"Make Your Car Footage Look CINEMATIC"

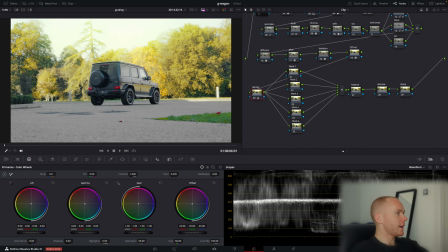752s
Yeah, and this is after adding some density to it, before and after. You know, it just adds this like tiny bit of saturation, but it doesn't make it oversaturated.
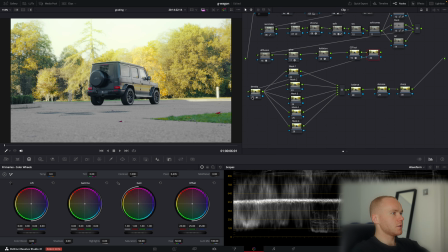767s
So for example, if we didn't have this node and we like, let's toggle it off, and we just wanted to add the saturation, just like using this saturation setting over here, so just by adding this saturation,
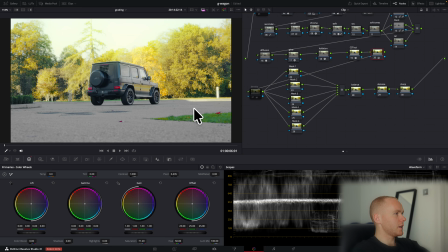780s
as you can see, I mean, it adds saturation to everywhere, and we don't like it, we don't want it. And so if we turn it off and turn our density on, it just looks much more nicer than it was. Yeah.
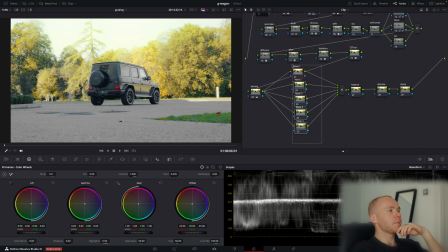794s
Then we've got our masks, and actually masks are very important nodes because they make like so much difference to our image. So usually I like to start from adding some vignette to our image.
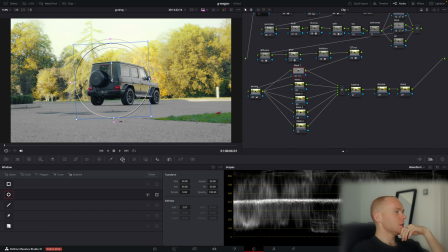809s
I'm going to mask number 1, yeah, then I'm going to my windows, and I want to add these circle masks. I want to make it wider, just something like that actually, yeah. And then I'm going to my primary wheels,
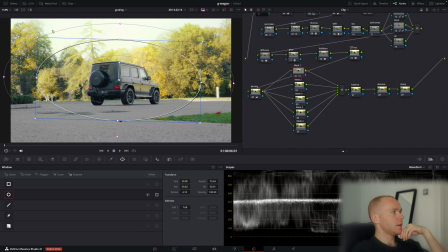825s
and I just want to make sure that we are affecting the outer area of our mask, so by pressing this, and now we can add our vignette.
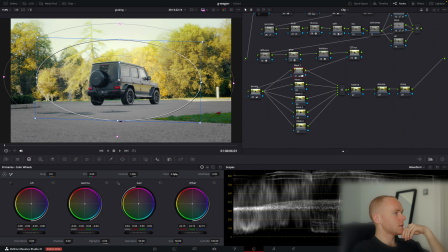838s
Yeah, I can add some contrast, I can change some pivots, you know. So basically this is before our vignette and after. And also what I like to add sometimes, I'm adding some blur to it, like Gaussian blur, not too much.
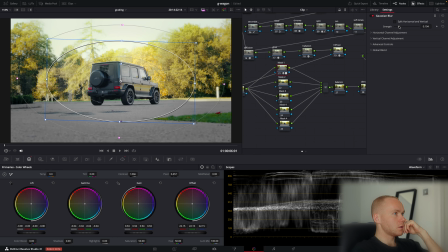857s
I want to change it to something around 200. Okay, this is before, this is after. Looks much more nicer. Then in mask 2 I add the gradient at the bottom, just like that.
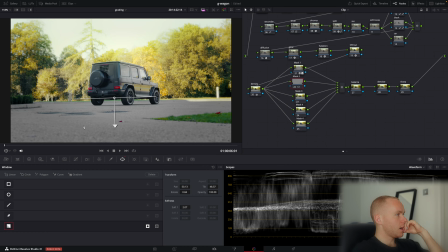876s
Again, I want to toggle it on just to make sure that we are affecting outside of our mask, just like that. Okay, because this area, for example, is too bright, so we want to make more focus on our car again.
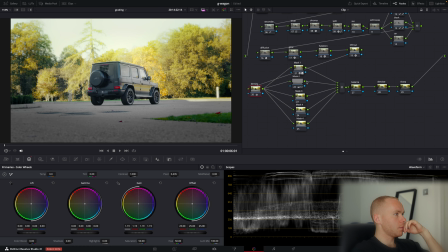895s
Okay, so this is before and after. Okay, that's nice. Maybe we want to bring it a little bit up. And what else we want to do? I also like to add like more controlled glow to my image with masks again.
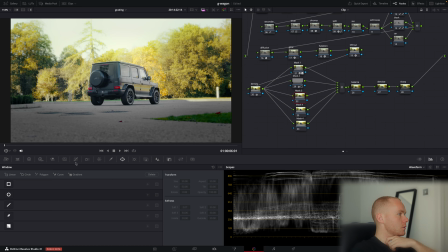914s
So using mask 3, I want to add one more gradient to it, but from this side, basically where we assume that the sun is shining, and we want to add some glow from this side.
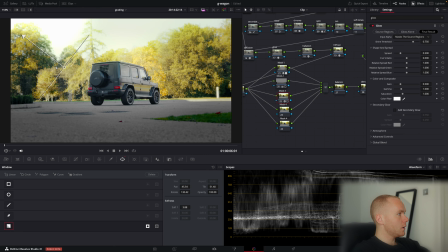930s
So we are looking to our glow, we want to add it here, right, and maybe just like that. We're adding some more threshold, yeah, we're adding some more spread, gain,
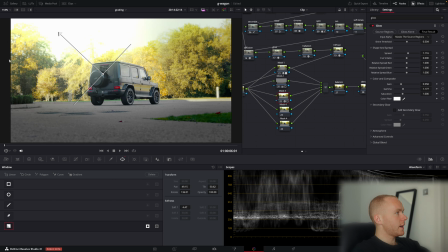942s
gamma, and I don't want it to look too bright, but I want
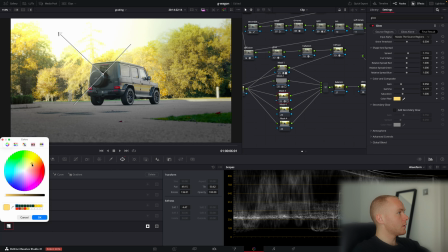948s
it to be a little bit warmer again, because we wanted to make some golden hour, right? So we are adding, using color filter, we are adding some more golden color to it, just something like that.
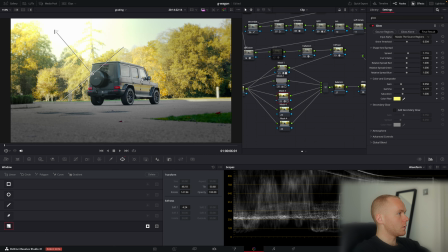963s
Now maybe I want to turn off this glow, main glow, because it looks too much for me now. Yeah, but we want to add some gain, gamma over here, something like that.
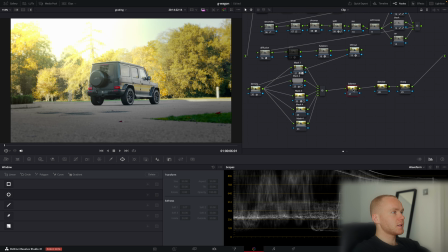974s
Okay, so after the masks, I usually use the balance node. I just go to primaries again, but now I just want to make sure that everything looks nice. Okay, after all of the changes been made.
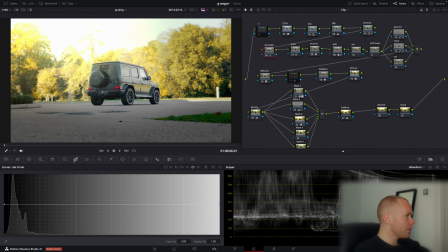991s
Also, again, I want to make the green color more orangish, more yellowish.
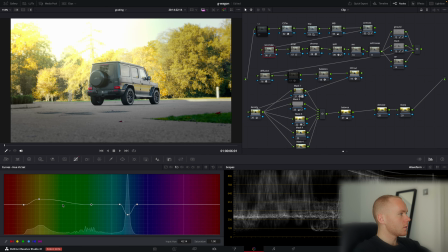998s
No, sorry.